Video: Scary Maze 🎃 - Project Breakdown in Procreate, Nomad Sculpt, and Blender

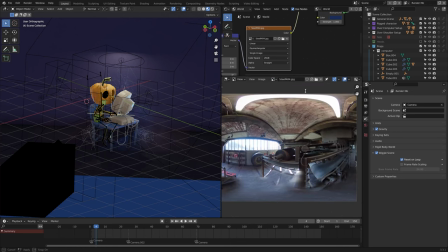It's still only a JPEG, but along with a little bit of gamma adjustment and emission boosting, it works quite well as a base level ambient light.
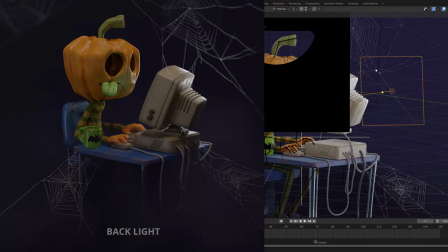It introduced a backlight to create some nice rim. another blue
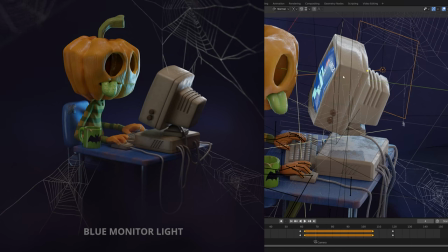light which is motivated by the blue light from the monitor here and
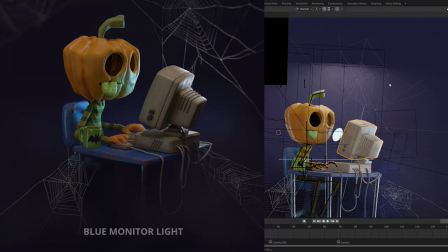just creates a nice sheen over the face a ceiling light which is just a large spherical
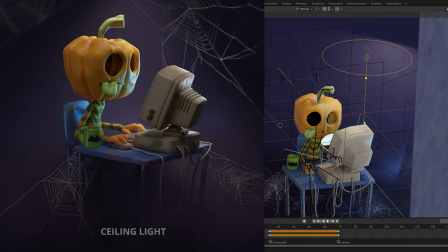area light which spills over the wall as well to create a vignette of
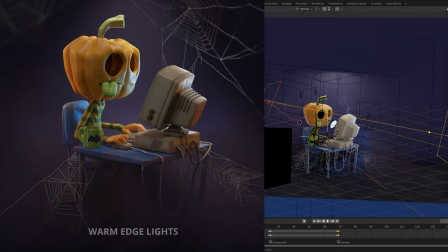sorts and then two area lights on the periphery which are warm in temperature and just allude to the fact that there might be other rooms with a warm tungsten bulb in. There's also accompanied by, I don't know if you can see it, but if I just switch it on here,
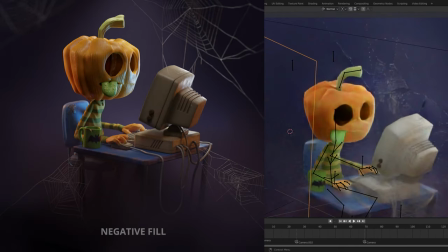some negative fill to create a little bit more contrast and some negative fill in the pumpkin's head as well,
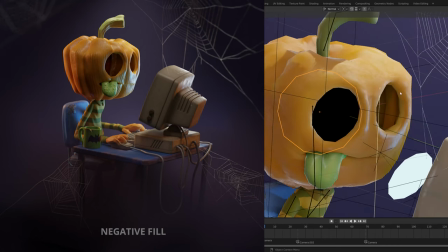create some contrast with the eye sockets.
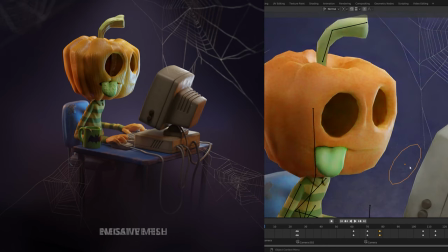And finally an emissive object here, which just gives a little bit more spill of monitor light over the scene.
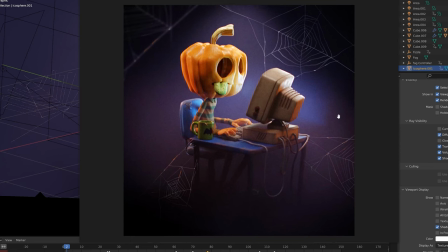The web was initially a paint over in Photoshop which was
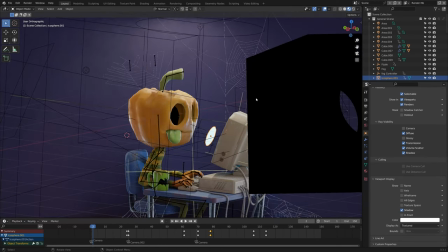then used as reference in Blender and these are just edges.
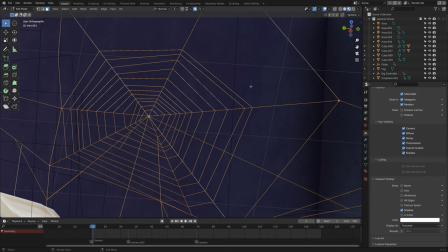It was drawn out by adding a vertices and hitting extrude and that along with a
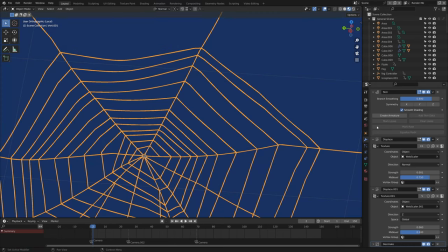skin modifier gave it some volume and then one displace modifier to
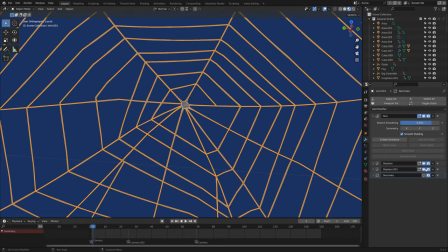vary the thickness and another displace modifier with a voronoid texture this time
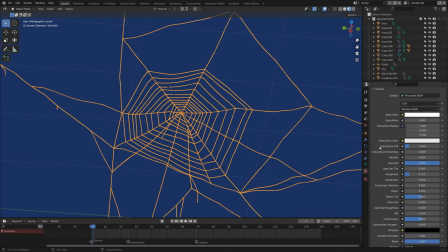to give it a little bit of drooping here and there. And the web shader is really simple, just with 50% transmission and a white colour.
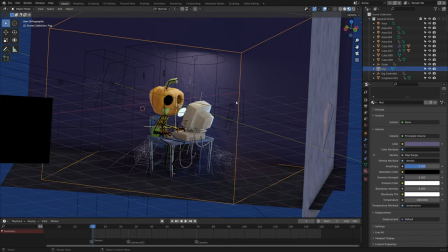Now onto the fog, which I think gives a nice little bit of extra atmosphere to the scene.
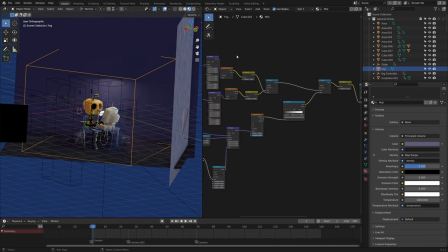And this was just a cube with a principled volume plugged into it. If we switch this back to textured, there's a spherical gradient
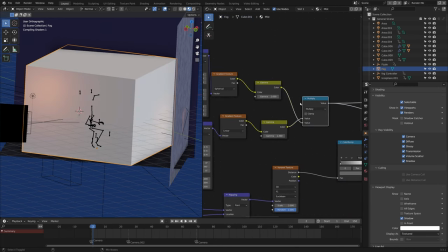and a linear gradient multiplied together to create a mask like that.
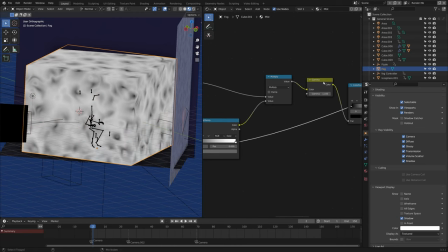And then a voronoid texture is multiplied on top of that as well.
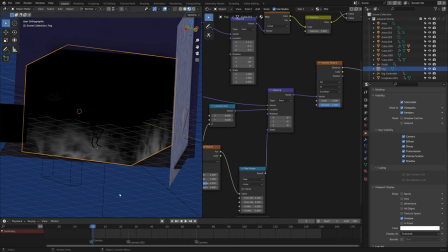And that voronoid is animating on the Z axis up ever so slowly, as well as being distorted,
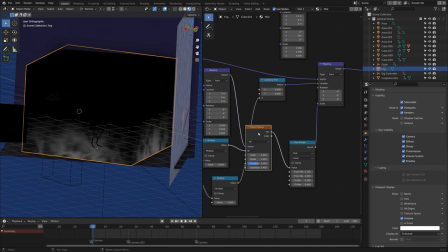having the mapping distorted along the scale by a noise texture,
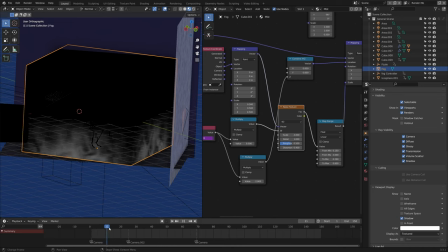which again is animating with the W input to create this kind of gently oscillating and rising smoke effect,
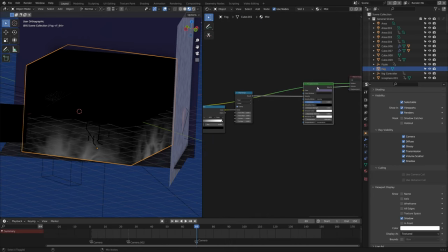which is just plugged straight into the density of the principal volume.
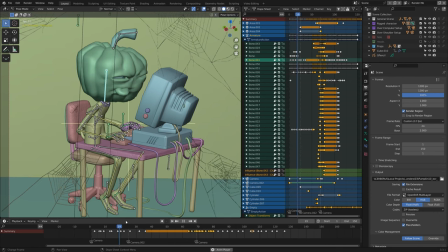The animation runs at 12 frames a second and for the most part was just hand animated straight ahead kind of animation.
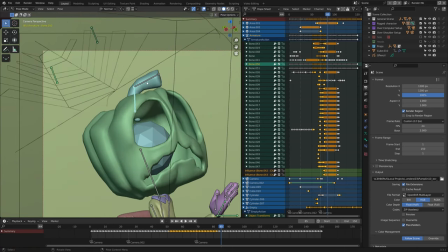The only automated bit of animation here was the the stem, I guess, of the pumpkin,
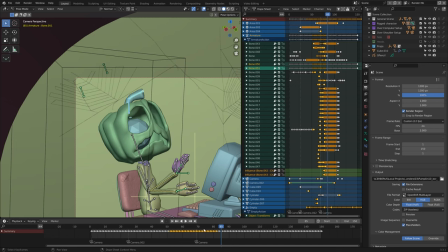whereby the secondary animation was with the assistance of the wiggle bones add-on, which automatically calculates the inertia of the bone.
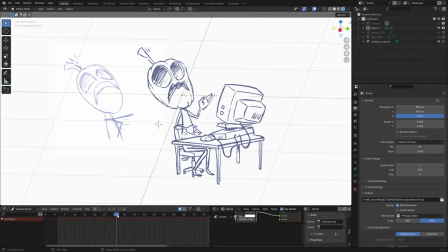I followed the original pencil test reasonably closely,
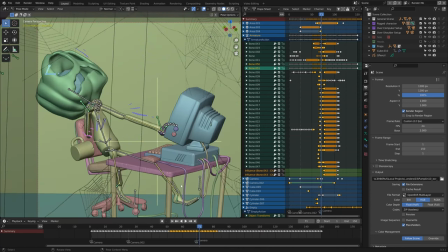to the point as well where I thought it'd be really nice to keep in some of those action lines, and those were just put in with grease pencil,
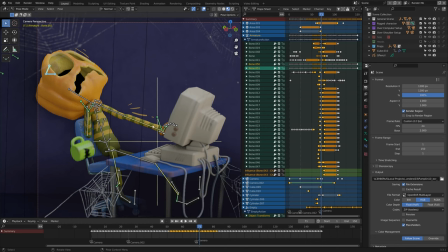roughly matching the colours of the arms and the head as well as
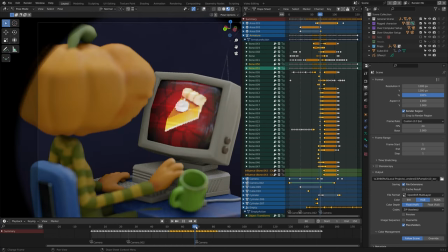the mug as well which again was just animated frame by frame.
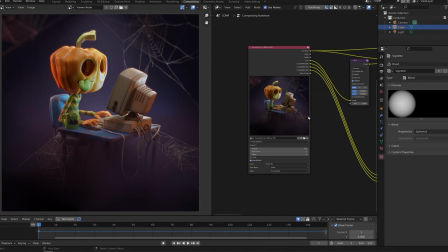That animation was then rendered out to a multi-EXR with the beauty pass so cryptomats and an emission pass and this is a bit I really like because it's basically creating a more analogue vibe to what is very clearly a digital render.
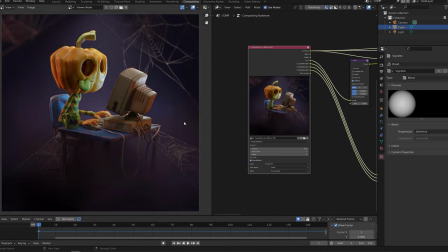So we started off with the beauty pass took the emission
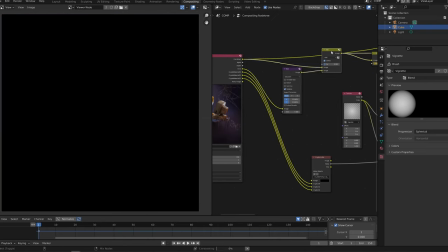blurred it slightly you know we're going to see on this shot and added it on top this is
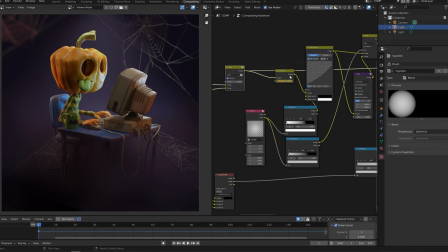just for the monitor glow when it's on that shot added some exposure adjustment this is just a noise it's just a single value with a noise modifier on so when it moves around it flickers ever so slightly as if it were recorded on celluloid film.